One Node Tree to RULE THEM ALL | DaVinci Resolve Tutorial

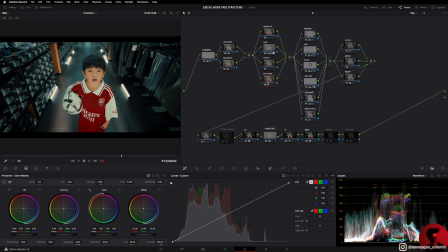And depending on what it does with my clip, I will decide whether I want to turn it on or turn it off. In this case, it looks pretty good with it on, so I'll just leave it on. And moving on to this stack, which is where I want to shape the light, where I want to shift the focus of the audience.
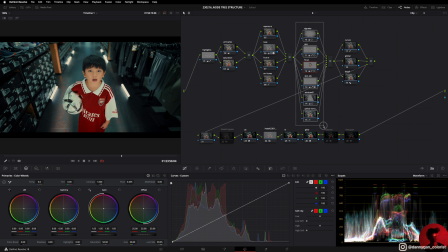This is where I do all that.
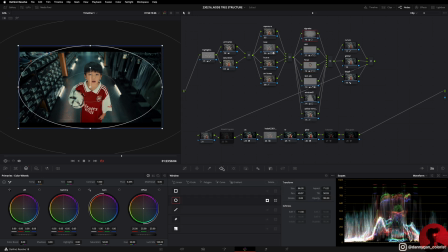So I have my vignette and I set it to a preset like this with the soft at 11.5 so that I can very easily turn on and off the vignette to see whether I want it or not.
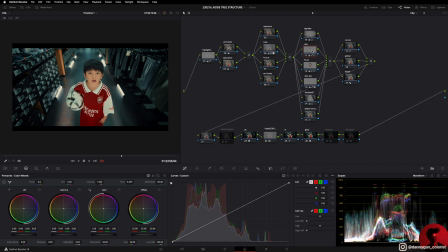In this case, I'll just leave it on. And I also have a skin node over here where I qualify his skin.
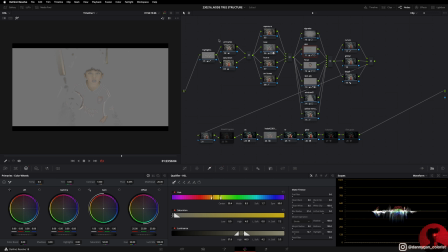So this skin node works pretty well if you've done everything properly in your primaries. which I always do. So the skin always qualifies pretty nicely, but in this note,
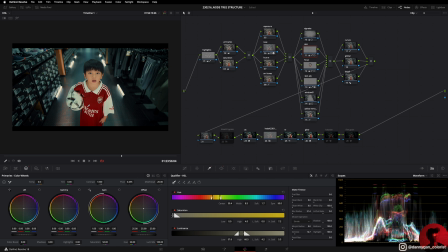all I do to the skin is to reduce the mid-tone detail so that it looks smoother and more commercial-like. So I can decide whether I want it to look smooth or whether I want to turn it off. And the next note is my focus, where I want to focus the audience's eye, and I have my gain turned to
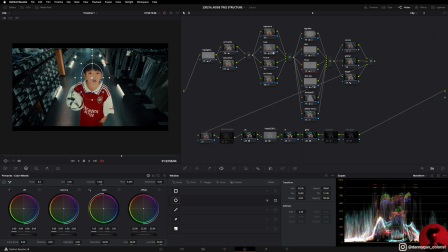1.05, and I just have to shift this focus window to wherever the subject is. In this case, the subject is his face. So I will put this note over here and maybe use a tracking to track his face. So it'd be something like that.
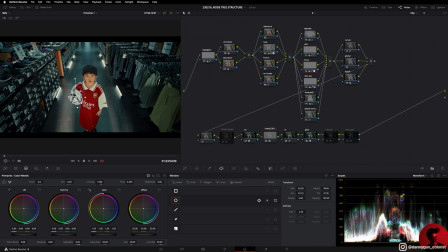But if the focus is this ball instead of his face, then I'll just put the focus on this ball and then track the ball accordingly. So I'll undo that. And next I have a skin adjustment, which is also quite the same thing, which is using the qualifier tool and then selecting his skin.
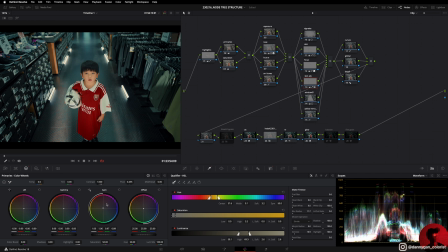And then I shifted his skin towards the orange a bit more, because his skin was kind of pale. So I boosted his skin color to separate him from the background. So I can start to shape light with these notes.
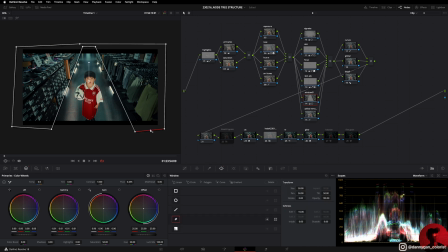And in this note, I roughly draw something like this to darken the outsides, to enhance the subject a bit more so that you don't get distracted by other things like the words and the numbers over here. And my next note is something very specific also. So I want to remove the yellow in the price tag.
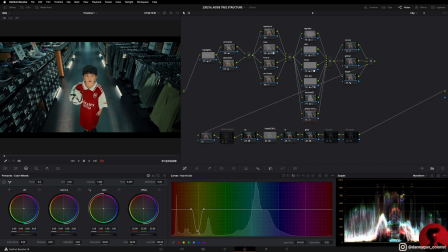And I did that by using the hue versus saturation and going into my yellows and just removing that. So if I turn this off, you will see that the price tag has a bit of yellow to it. So I just want to remove that so that it doesn't get distracting.
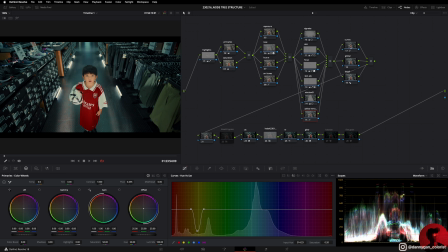And moving on to this stack of notes, which is my global adjustments, I have my curves, which I have turned on editable splines to do a bit of contrast adjustment. And I have a video on this in my channel also, so you can check that out.
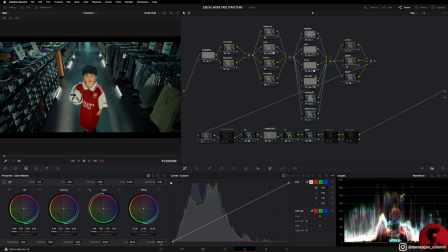And I also have a global note in case that I want to do any adjustments globally so that I don't have to go back into my primaries, because if I do the adjustment here, then the skin might be affected or anything like that. So the global adjustment is just in case I want to do a bit of adjustment right at the end.
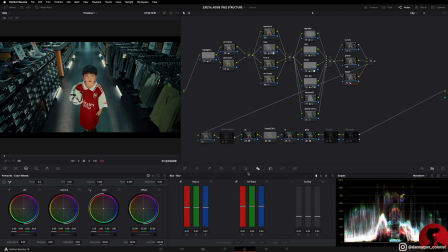I also have my detail note over here, which I ran into my blur, and the radius, I reduce it from 0.5 to 0.47 to sharpen out the image a little bit.
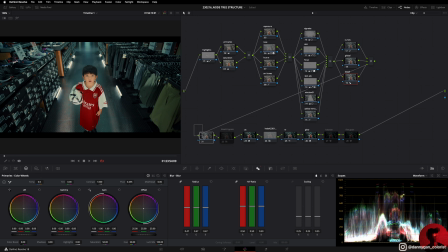And after that, I have an empty note. So I found this quite useful in case I would just want to inject anything over here. So this is like a spare note that I leave empty. And after the empty note, I have my bleach bypass effect.
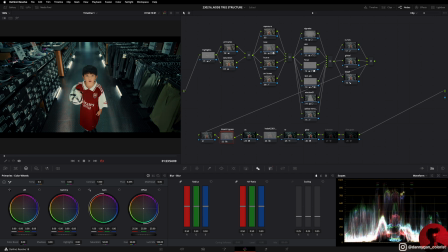So if I turn that on, you see that it gets a bit more gloomy, a bit less saturated. So this is a look that could be good for action movies, but in this case it's not really fitting, but I have it here ready. So let's go into this. It's a compound note which consists of these adjustments,
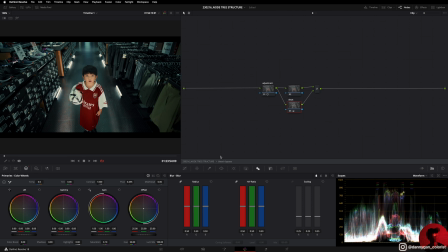and I learned this technique from YouTube, so you can search videos on bleach bypass.